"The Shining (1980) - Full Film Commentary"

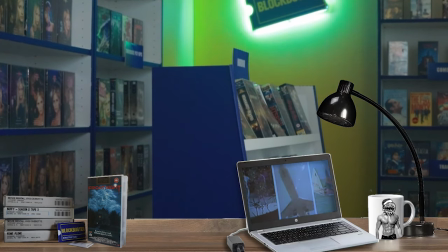4192s
And I didn't say this when Joe Turkel was on screen playing Lloyd, but obviously Jack is facing a mirror when he was talking.
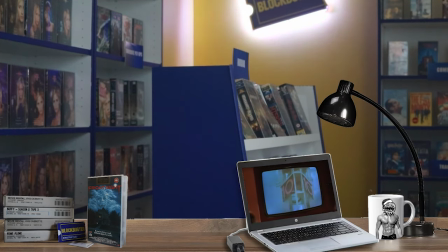4200s
So once again, it's when someone is talking to a ghost, they are talking to a mirror,
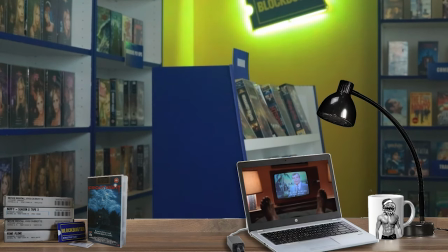4204s
which is Kubrick giving himself the opportunity to give you a natural explanation, a psychological explanation for what's going on,
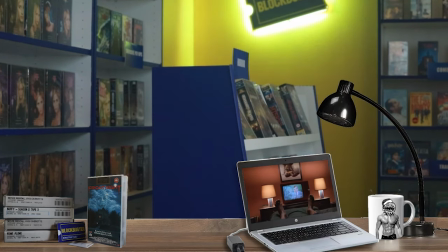4214s
in contrast to the supernatural one that you're eventually forced into.
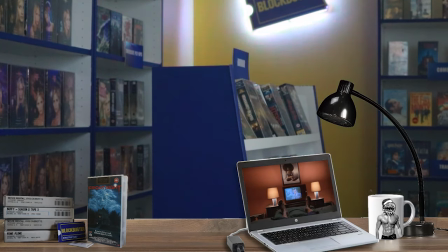4219s
Now, I did mention how there was a huge amount of footage available,
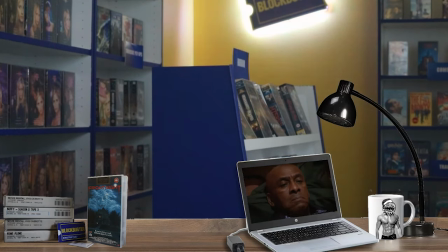4226s
from which to do the editing, but I think I'll take a quick diversion at this point.
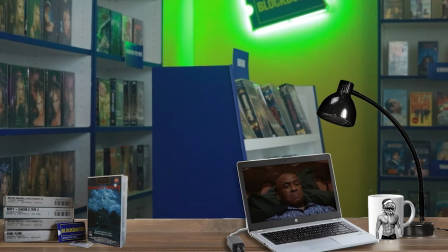4230s
I've heaped a huge amount of praise onto Rob Agar, which is much deserved for his analysis of The Shining,
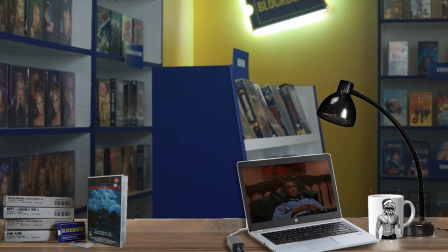4237s
and if you're looking for Shining analysis, he really is someone you have to look at. But I do think somewhere that he tends to go astray is in his analysis of subliminal imagery sometimes.
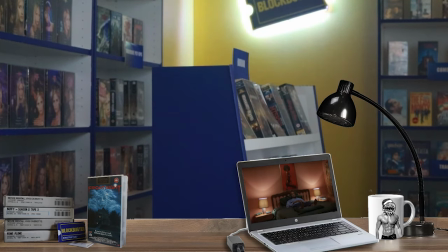4247s
So for instance, he has a recent bit of analysis about subliminal hags in Halloran's story.
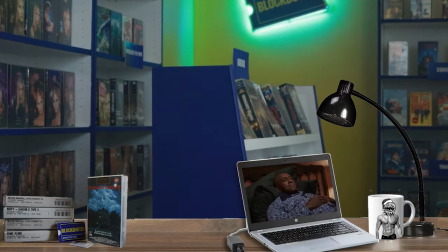4254s
So here is Scatman Crothers as Dick Halloran. And there was a suggestion that the black ladies who are topless on his posters, that they are indicative of a subliminal hag. So priming you for the hag who is in room 237.
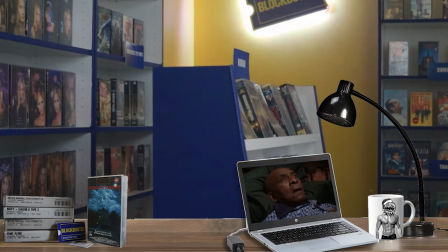4273s
Personally, I find it very hard to see the link.
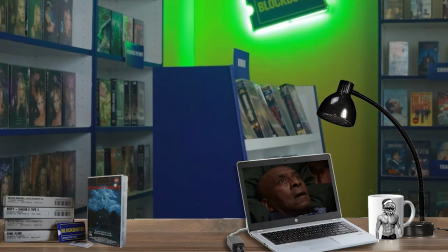4276s
I think the eeriness here is purely from the fact that he's experiencing a premonition, but he won't encounter the hag himself.
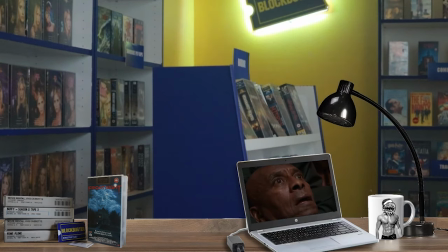4284s
He will only see it through Shining. So I've got to say that's one of the areas where I felt Agar's analysis is perhaps reaching a little bit, even though I respect him greatly. Now, we're also noticing in this, we are getting no dialogue.
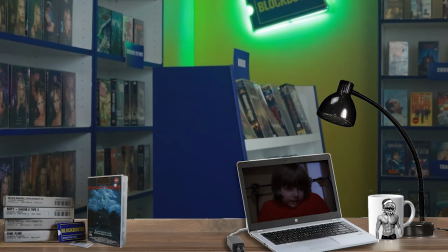4302s
We're about to go back to room 237 and we're going to get Jack's experience.
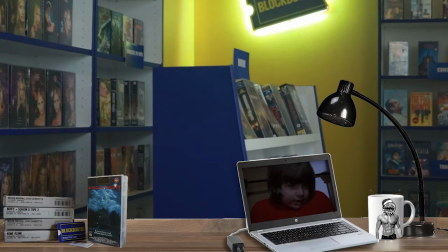4307s
Now, look, that could have been exactly Danny's view. Is it Danny's view?
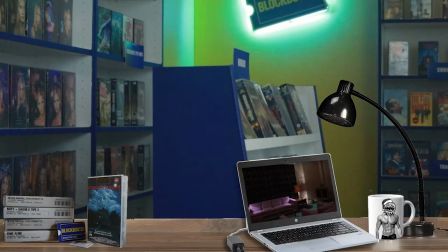4312s
Is it Jack's? There's a little uncertainty over that.
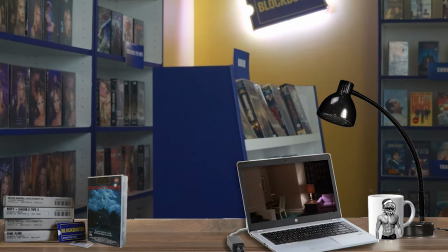4315s
There's also that shot of Danny with the dribbling from his mouth, which can fuel some interpretations.
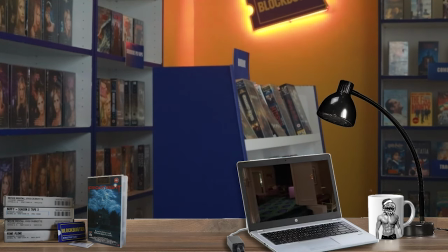4322s
Within room 237, look at the colour scheme.
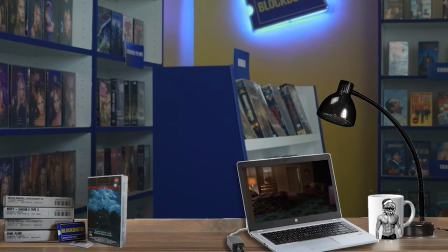4325s
Green and purple is a classic kind of clashing colour scheme you use to insinuate strangeness and oddness.
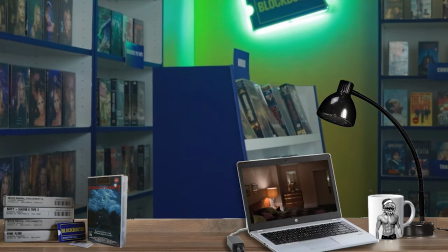4334s
Marvel Comics will use this a heck of a lot with that combination. They look odd.
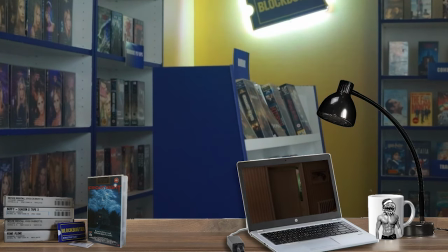4339s
You'll notice we are once again in first person view, just as when Danny went in.
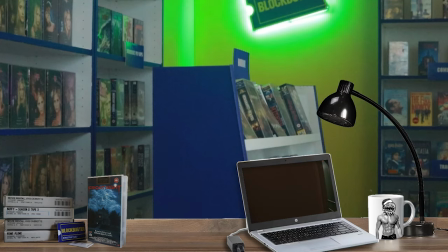4346s
So this is an extremely subjective view that we are getting. We're really outside of the objective.
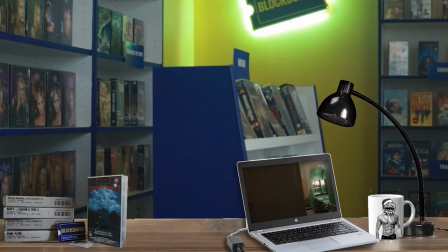4353s
So this is all experience, this is all interpretation, which helps when we know that this is to be viewed symbolically. But the fact that we get Jack's hand there pushing the door open is really quite unusual for the shot.
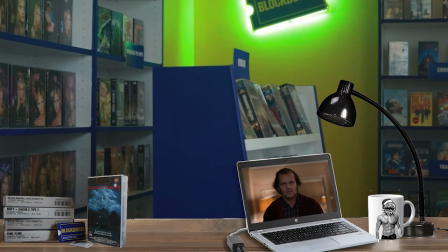4368s
It should make it stand out for you, because usually we would just sort of glide through on Steadicam as we have for most of this.
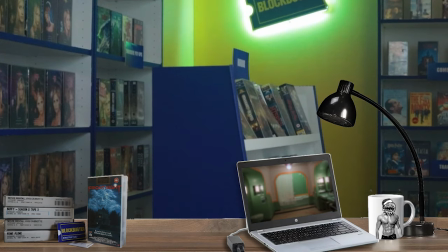4377s
Something massively standing out for me in this scene, and I meant to mention it earlier, look how sparse it is, no dialogue. Now, Kubrick, interestingly, is quite known for removing dialogue.
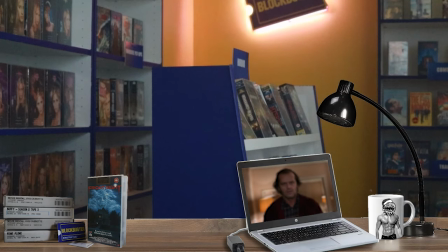4390s
He really doesn't like it.
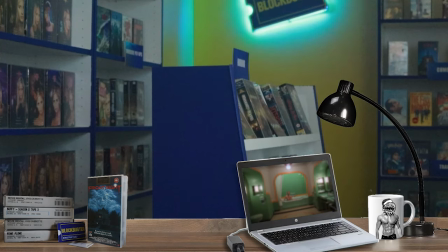4394s
Not just as a great admirer of silent films, but he gained an interest in trying to tell as much of the story without dialogue as possible.
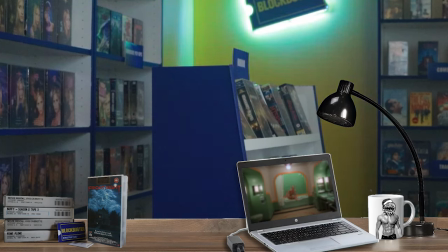4402s
He would go through, remove huge tracts of it, huge speeches, and rely on people to convey things far more subtly, far more obliquely.
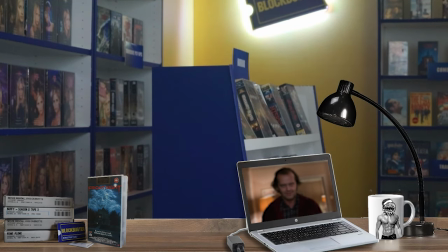4411s
When you know this, you start seeing that in all his movies.
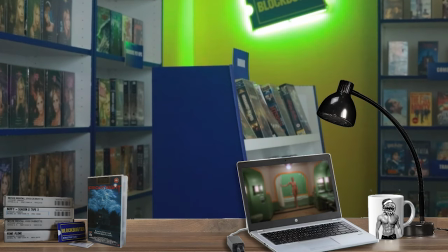4415s
The refusal to give dialogue to explain things more easily.
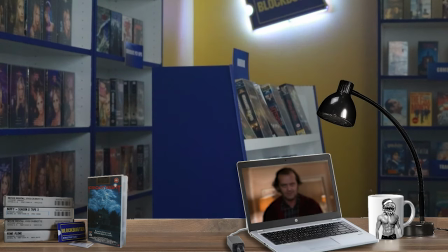4421s
It keeps it more ambiguous, and he was definitely interested in ambiguity.
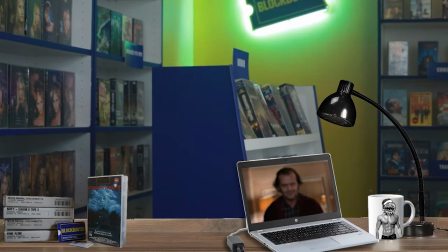4426s
Now, this is absolute primal imagery here. If you are going with the sort of sexual abuse reading, this is Jack out of a sort of desperation,
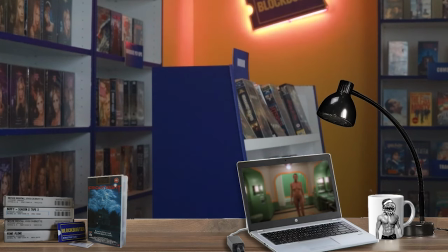4437s
seeing what he wants, going for it.